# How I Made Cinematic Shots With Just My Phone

So if you just have really good control as you're moving your phone around, you don't really need to have a gimbal. But if you're one of those people who just want to get the most stable footage possible, you can opt in for a gimbal.
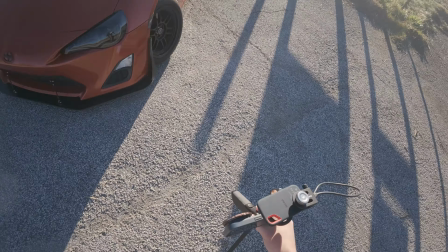4:16 When it comes to angles and movements for the most cinematic car footage, you want to start off with your static angles.
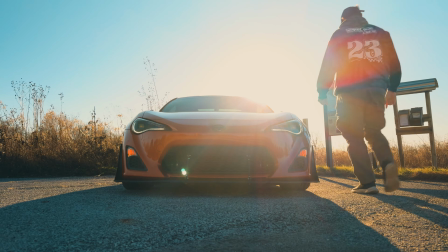4:21 A low front quarter, rear quarter, or even a straight on headshot is going to make the cars look very powerful and look dynamic.
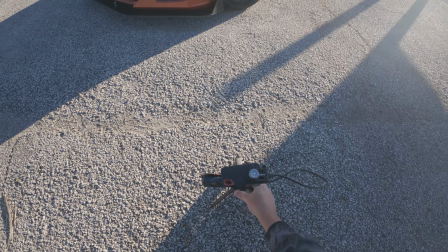4:29 Cars look the best from the lowest angles possible, so don't be afraid to get down on the ground.
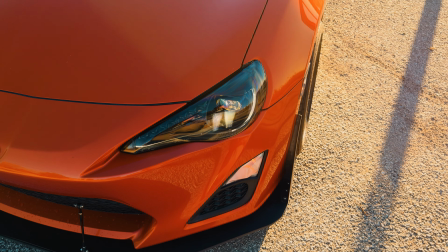4:34 For dynamic movement, you want to move slowly. The slower the phone moves, the more cinematic your shots feel.
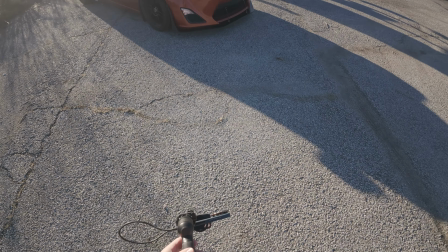4:40 This is where you would shoot in 60 frames per second, so you can slow it down even further in post. and we're gonna just do some orbital shots like this.
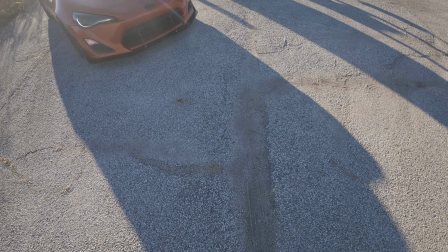4:48 So we're gonna do our ninja walk as good as we can.
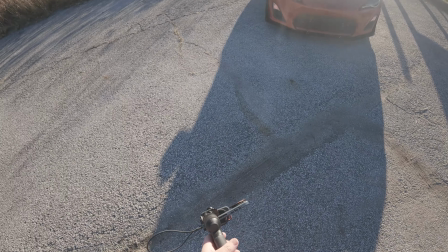4:53 And right now we're using the 1X lens on the phone, which has the stabilization.
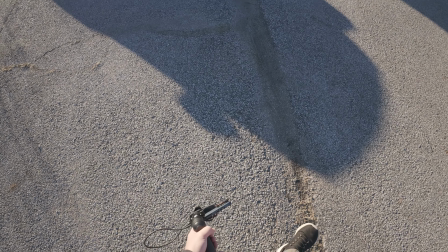4:58 So between shooting 60 frames per second and using the 1X lens on the iPhone,
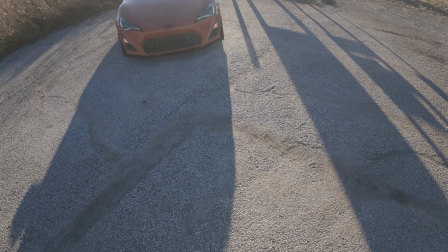5:05 we should be able to get decent stabilization out of it. So we're gonna go a little bit further around the car.
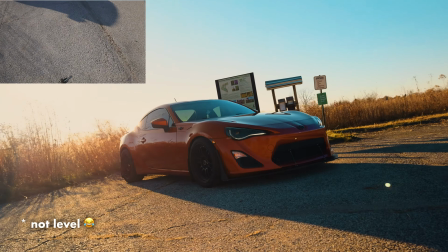5:11 So we're gonna go like this.
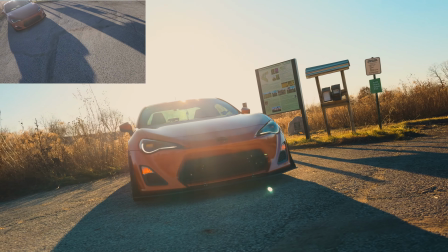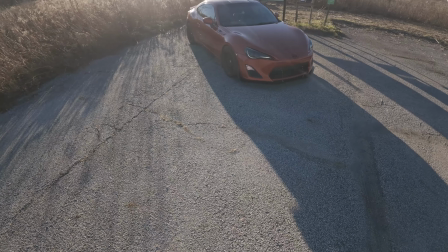5:19 Maybe shooting directly into the sun is not a good idea, but this looks cinematic. It's backlit, and I like backlit subjects sometimes.
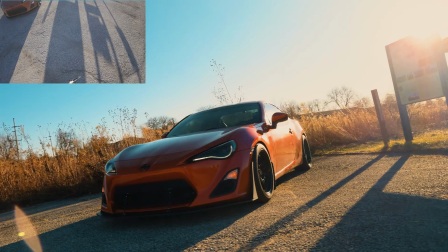5:25 We're gonna do it again, just to make sure. And what we're doing is we're just trying to turn the camera as we're walking around.
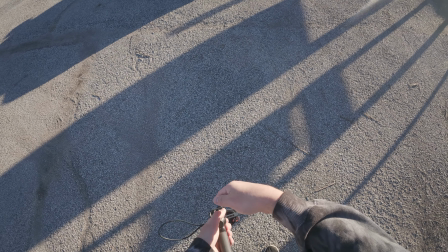5:33 So as we orbit, we're turning the camera.
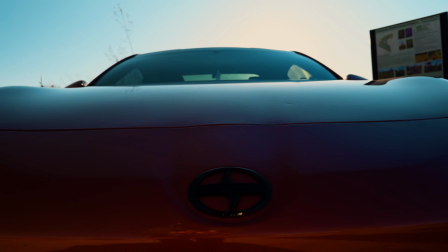5:36 Try certain things like a slow slide to reveal the car, a gentle push in toward the grille, or a smooth pull out from a detail like the headlights.
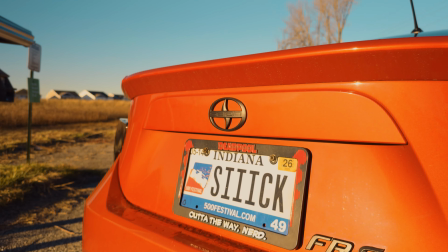5:44 Get all the detail shots that you can. Wheels, badges, lights, interior. These make your edit feel intentional and give character to the car. If you want to do tracking shots for the car while it's moving, you can easily do it as a beginner if somebody else is driving the car for you slowly through a parking lot and then you just walk beside it.
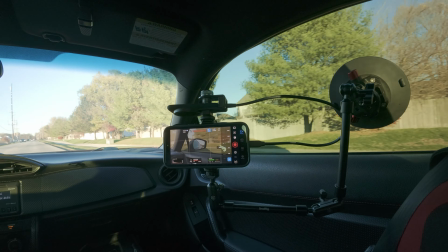6:05 Another option is to rig up your phone inside of your car to get a shot looking out of the window at another car,
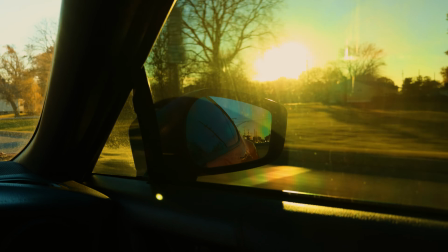6:11 or maybe you're taking a shot of the mirror of your car to get that more cinematic feel looking in the background.
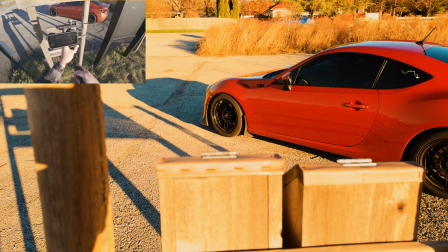6:18 Be sure to add a foreground element into your shot. If you have other cars around you, if you have other objects like signs or posts or trees, bushes, whatever, use this to give your footage more depth immediately. And so as we pull back, we're revealing the foreground elements.
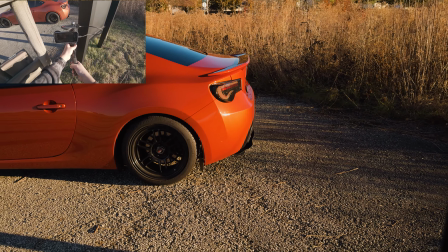6:35 So when we come up here, you don't see them. When we pull back, you see them.
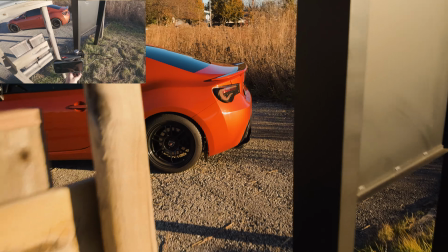6:41 Okay, so that's introducing the foreground elements.
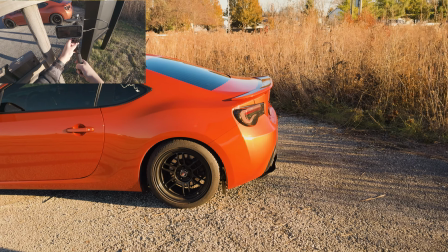6:47 Get a little bit better exposure there.
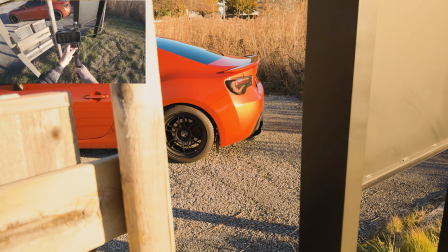6:49 I'm looking at my histogram to see how my exposure is, and you want to be slightly overexposed when it comes to log footage.
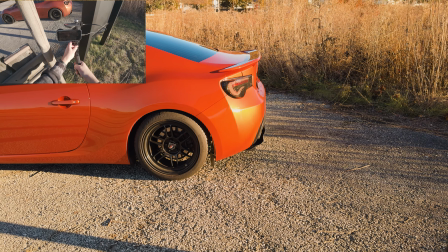6:57 And so the way that I'm able to best gauge how that looks is by using the histogram. Now, in terms of how the iPhone stands up against a professional camera like my Sony a7 IV,
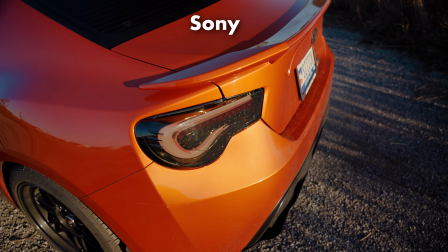7:08 here are a couple of video comparisons that I've shot, which are similar movements, similar angles between the two.
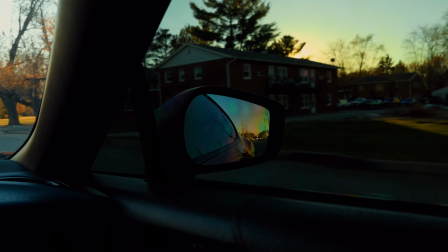7:15 And this is just to illustrate that it is possible to make the iPhone footage look really good and professional like you can on the Sony camera.
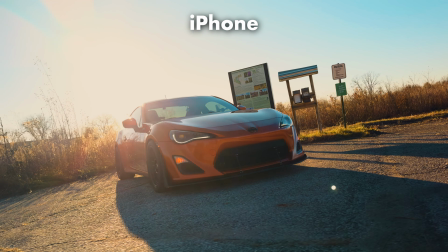7:23 First off, the dynamic range. The iPhone is going to hold highlights better than you expect, and the Sony still has that smoother roll off.
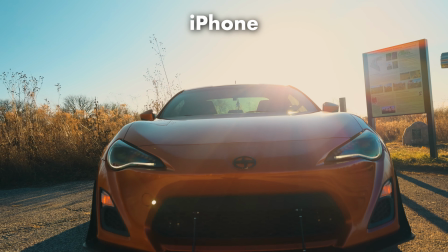7:30 And then the detail, the Sony is still going to be a little bit sharper, but the iPhone is shockingly good for what it's capable of doing, especially if you have good light. And that's the key, is you need to have really good lighting. Color is going to be different from camera to camera. Each camera has their own color science, so the iPhone is going to look slightly different than the Sony, but you can manipulate it in post if you want to get it as close as possible. Again, LUTs are going to be your best friend here. The goal of this is not to replace a professional camera with your iPhone. The goal is to show you that if all you have available to you is the iPhone, you can still get really good quality video out of it. It is very different than it is filming on a professional camera like my Sony.